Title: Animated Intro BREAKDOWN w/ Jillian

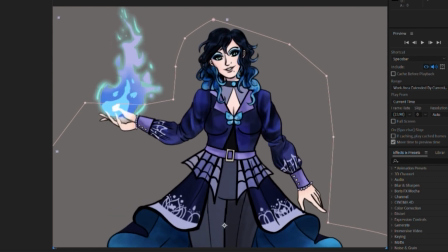(8:46)
And then after the initial animation completes, I then start a new animation
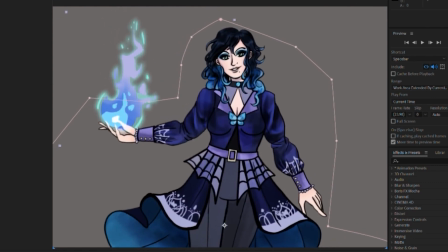(8:53)
where it goes back down just a tiny bit and her wrist kind of flexes out as well, just to give a little more
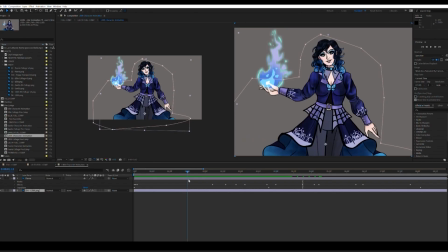(9:00)
life, like she's igniting it. And then her head also tilts a bit.
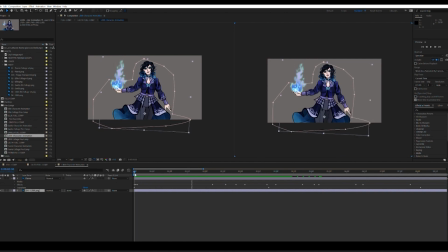(9:05)
What I really love and what I'm sad you can't really see in the final piece is the animation on her coat, specifically these ruffles here.
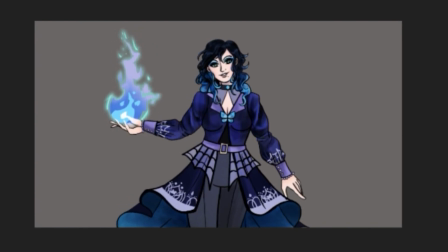(9:14)
I think it looks so lovely, and I'm kind of bummed that it's not really visible in the final product. So that's basically the basic animation breakdown for these characters.
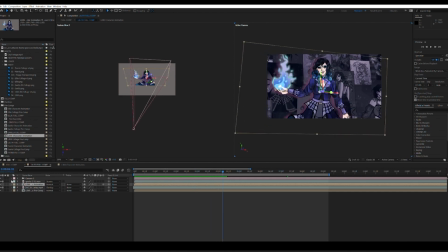(9:21)
The other thing I did was I added a drop shadow onto each of these character rigs, specifically because they stand out a lot more this way. And then the other thing I did for all of these was I added a tint to the collages to kind of make them the signature colors for each character.
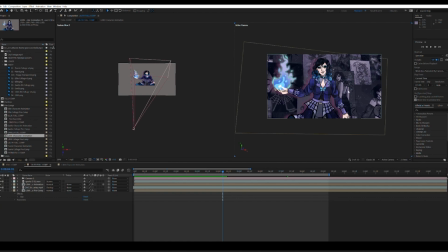(9:41)
So for Paris, it's orange, Ellie, it's purple, Gwilla is green, and then Lilith is kind of like a bluish purple indigo, I guess.
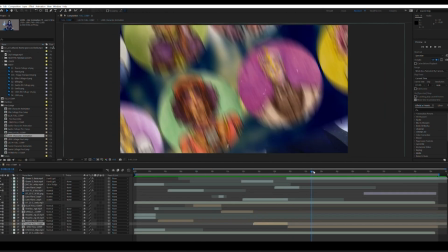(9:49)
So now we've gone through all of that, I know that was a lot. Let's now go into the next part of this, my next step, which was, of course, this animation here.
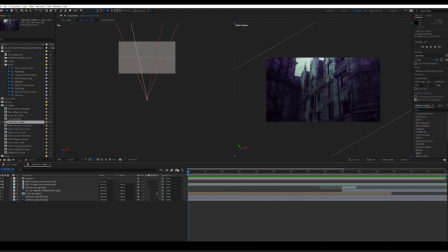(9:59)
Like the other animations, there's kind of two things happening here. There's a single pre-comp here, which is just the images.
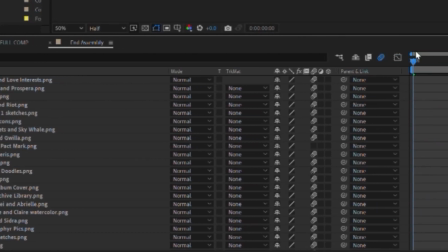(10:06)
There's, I think, 42 total, each one lasting maybe around 8 frames, which is less than half a second.
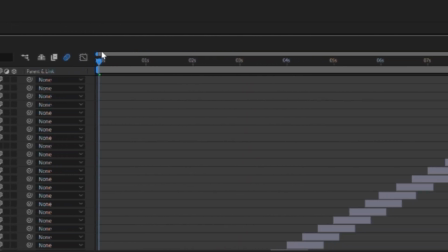(10:13)
For those who don't know, the typical frame rate for a lot of things is 23.976, rounded up to 24.
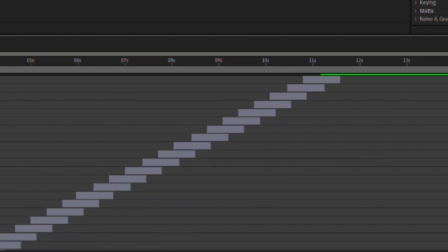(10:20)
So 8 frames is about a third of a second. And there's a little overlap here.
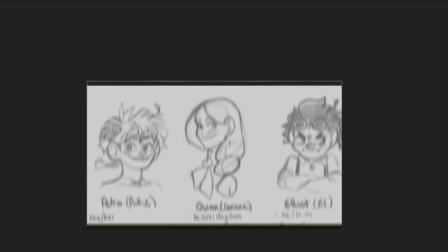(10:26)
If you go through frame by frame, you can see that I resized all these images to
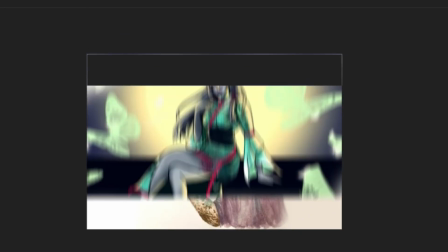(10:31)
1920 by 1080 to match the composition size, make sure there were no gaps or anything.
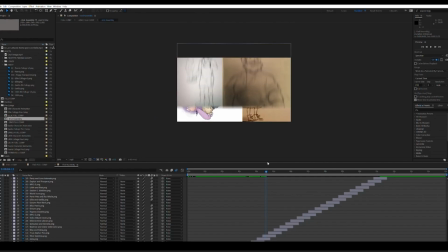(10:35)
I added a little motion blur as well, and they just kind of keep going and keep going and keep going.
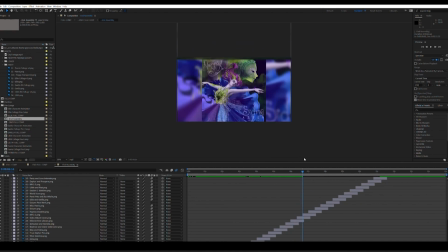(10:42)
And it was really fun to go through all of these because, again, we've created so much art.
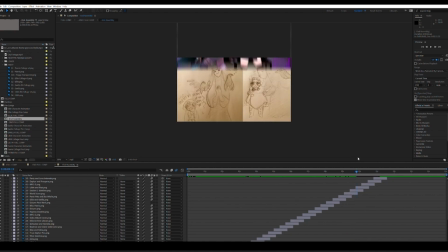(10:47)
I think Marina's created like 72 NPC portraits alone. So it was really cool to be able to look back on them and do stuff. And the last two images were very purposeful. I wanted to end strong.
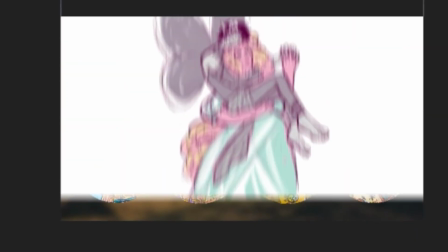(10:59)
And so I decided that I wanted this to be the second to last one, this illustration that Zoe did of Zephyr and Prospera and Happier Times.
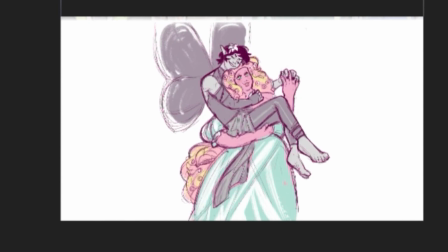(11:06)
Because at the end of the day, this is a story about relationships, both good relationships and toxic relationships, relationships that are falling apart, and people who are falling apart because their relationships have kind of failed and things aren't going great.
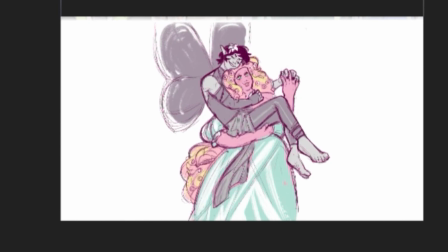(11:19)
And I think there's very few characters whose relationship I think is as pivotal to the story as the relationship between these two. A lot of machinations are happening because of Zephyr's stuff and how he wants to help his sister through some very dubious means.
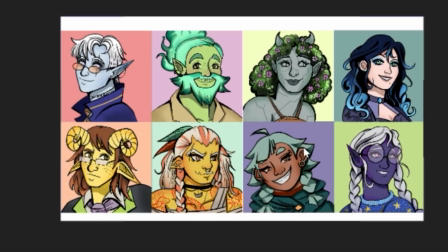(11:35)
And then, of course, we end with this image, which I did a while back, of the protagonists and their love interests, Atticus, Wick, Archive, and Kay.
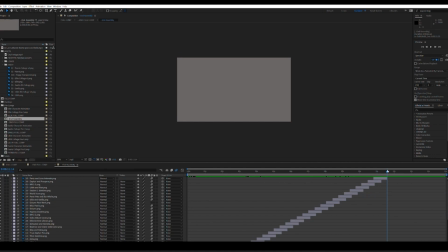(11:44)
So that whole sequence lasts around 11 and a half seconds, I think, all things considered.
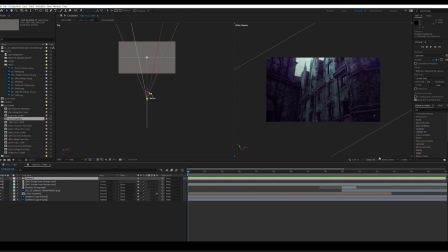(11:50)
So then what I did was, again, you got the camera here. And let me switch to another camera view just so you can see what I'm doing here.
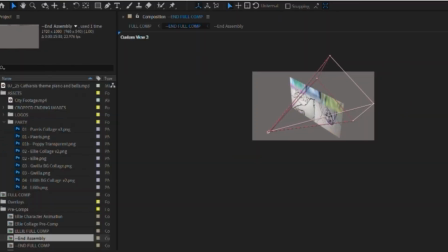(11:57)
There we go. Again, you can see here with the camera, it's pulling out, and it's also rotating a bit.
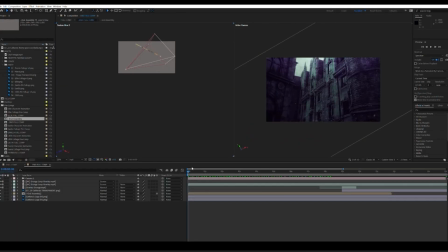(12:05)
And you can really see the rotation happen if you look at this boundary here. You can see that it's going and going and going.
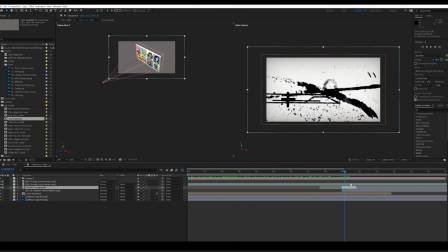(12:14)
And then you've got this glitch overlay that I found on YouTube and just inserted it in.
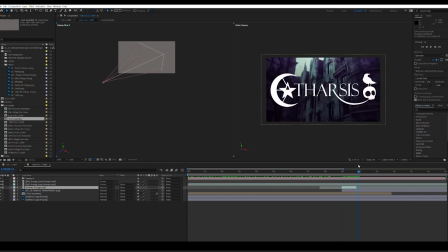(12:19)
It's royalty-free. I love royalty-free stuff. I also love the glitch aesthetic. It's something that I've been doing since my earliest college projects when I was getting my film degree. And it's kind of a nice callback to that and to how pivotal a time that was in helping to hone my artistic identity.
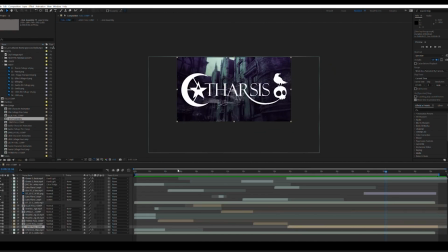(12:37)
So now that all that's been assembled, it's time to go through the final step of this whole process, which is, of course, all the compositing, which is essentially just bringing it all together, adding little effects here and there, and just really making this all pop.
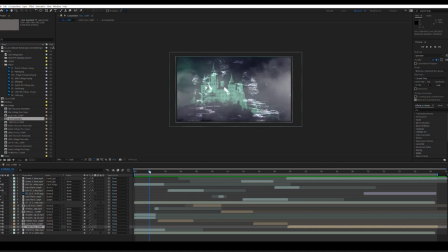(12:51)
And the one thing I really wanted to do was have some really cool transitions, because without the transitions, I mean, it looks okay, but it's just kind of,
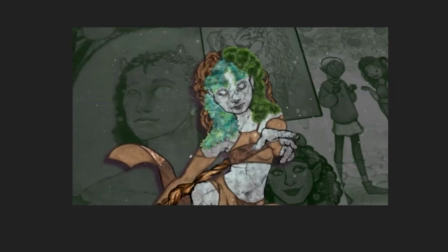(13:01)
it's just kind of meh. Like, it's cool, but it doesn't have the wow factor.
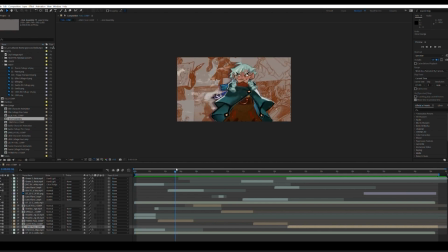(13:08)
So what I did was I knew that there were a few motifs I needed. I needed something green because that's kind of the color of the curse, the fog, but also it's the color that I associate heavily with Gwilla and the Wild Mother and the Archfey. I knew I needed ravens because, of course, the Raven Queen is such a pivotal character in the story, and the ravens also work nicely with Paris specifically.
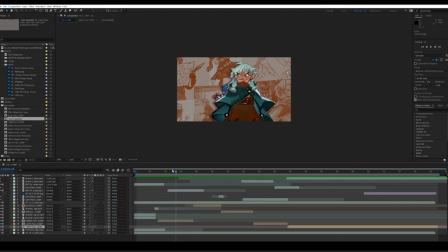(13:28)
Because they're so associated with corvids in general, like Poppy. And I also, of course, needed the blue butterflies to represent Lilith and Zephyr and the Archfey as a whole. YouTube was beyond helpful here. I was able to find some public domain / royalty-free footage of the things I needed.
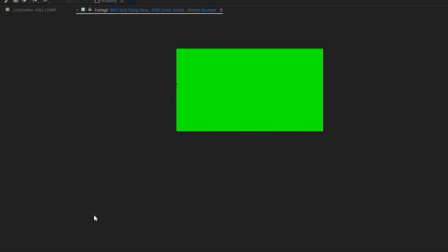(13:45)
So those overlays were originally on green screen. You can see here.
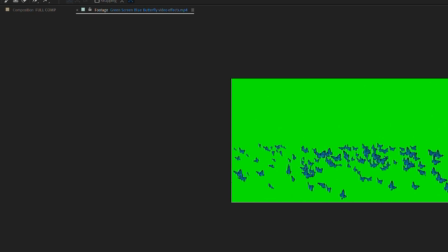(13:56)
And I just grabbed the bits I liked best. I love this one specifically.
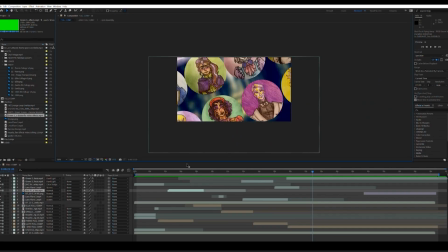(14:01)
And from that point, I basically just used a chroma key to knock out the green. And then I added a blend mode, a hard light specifically, to make it a little bit more seamless.
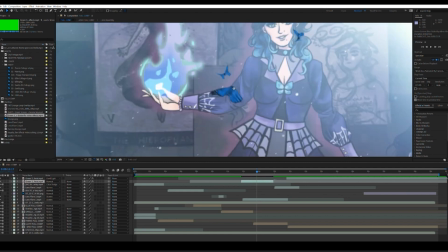(14:14)
This is what it looks like normal specifically. And you can kind of see, especially here in motion, that it kind of looks a little fake,
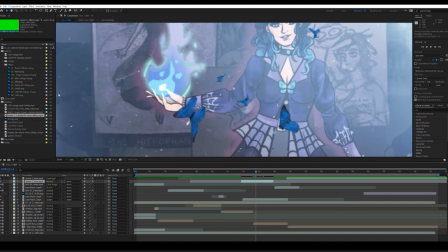(14:22)
if you know what I mean. So it was just a matter of making it look kind of seamless,
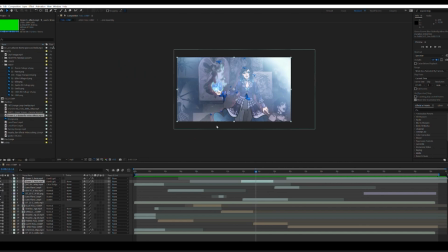(14:27)
almost collage-like, almost like a scrapbook. The next step was adding in the lens flares.
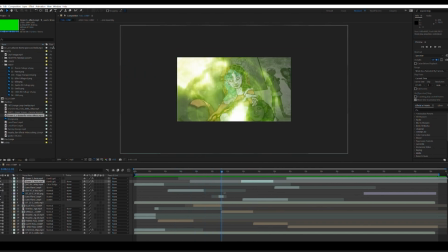(14:32)
Again, I used blend modes for that. This is what it looks like without the blend mode. You got the black here. So basically what I did was I just used a screen blend mode to knock out the black and have it be just the colors that I need.
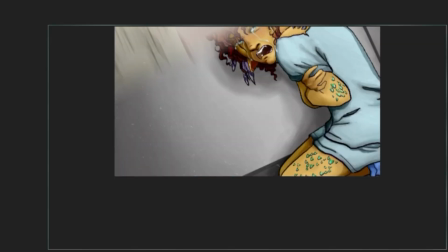(14:47)
And then you've got this big burst of butterflies here, which I found by happenstance. I was scrubbing through the footage and I saw that.
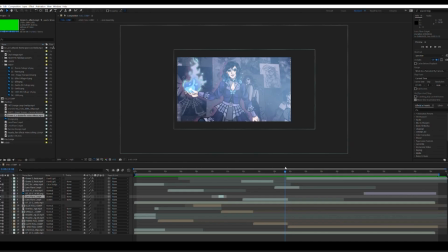(14:53)
I was like, wow, that looks super cool. Let's have that be the final punctuation point when that chord hits and it goes into the final section of the intro, both the music and the animation itself.
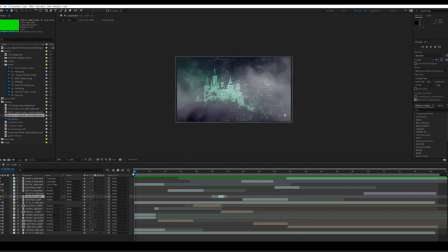(15:09)
And then the final piece of this was having a really powerful, solid opening intro image. So for that, I went to some stock footage sites, specifically pexels.com. And that is where I found an image, or actually it was a video, of a German castle.
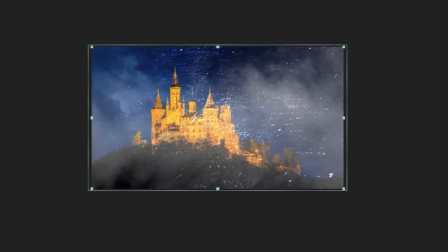(15:26)
And originally it wasn't great. It was this kind of ugly color. So I went in and I did a tint effect,
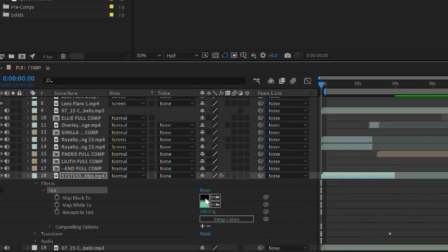(15:34)
specifically mapping the blacks to this purplish color and the whites to this kind of minty green color,
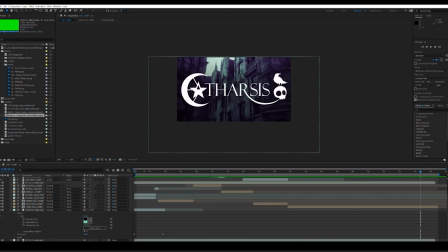(15:42)
so it would match the ending card, which was also stock image I got from Pexels, I believe, or it was on Splash. It was one of the two. Finally, to finish it all off,
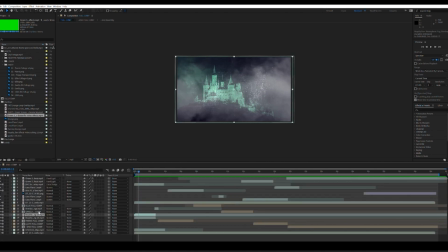(15:53)
I grabbed some fog overlays and I just layered those on top of each other. I've made both those screen.
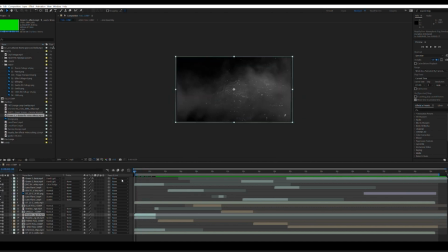(15:58)
That's what they look like originally. And that's the breakdown of this animated intro. All in all, it took around, I'd say, 16 hours total for this 30-second piece. Um, but it was a lot of fun, and I hope you enjoy it as much as I enjoyed making it. Thanks for watching.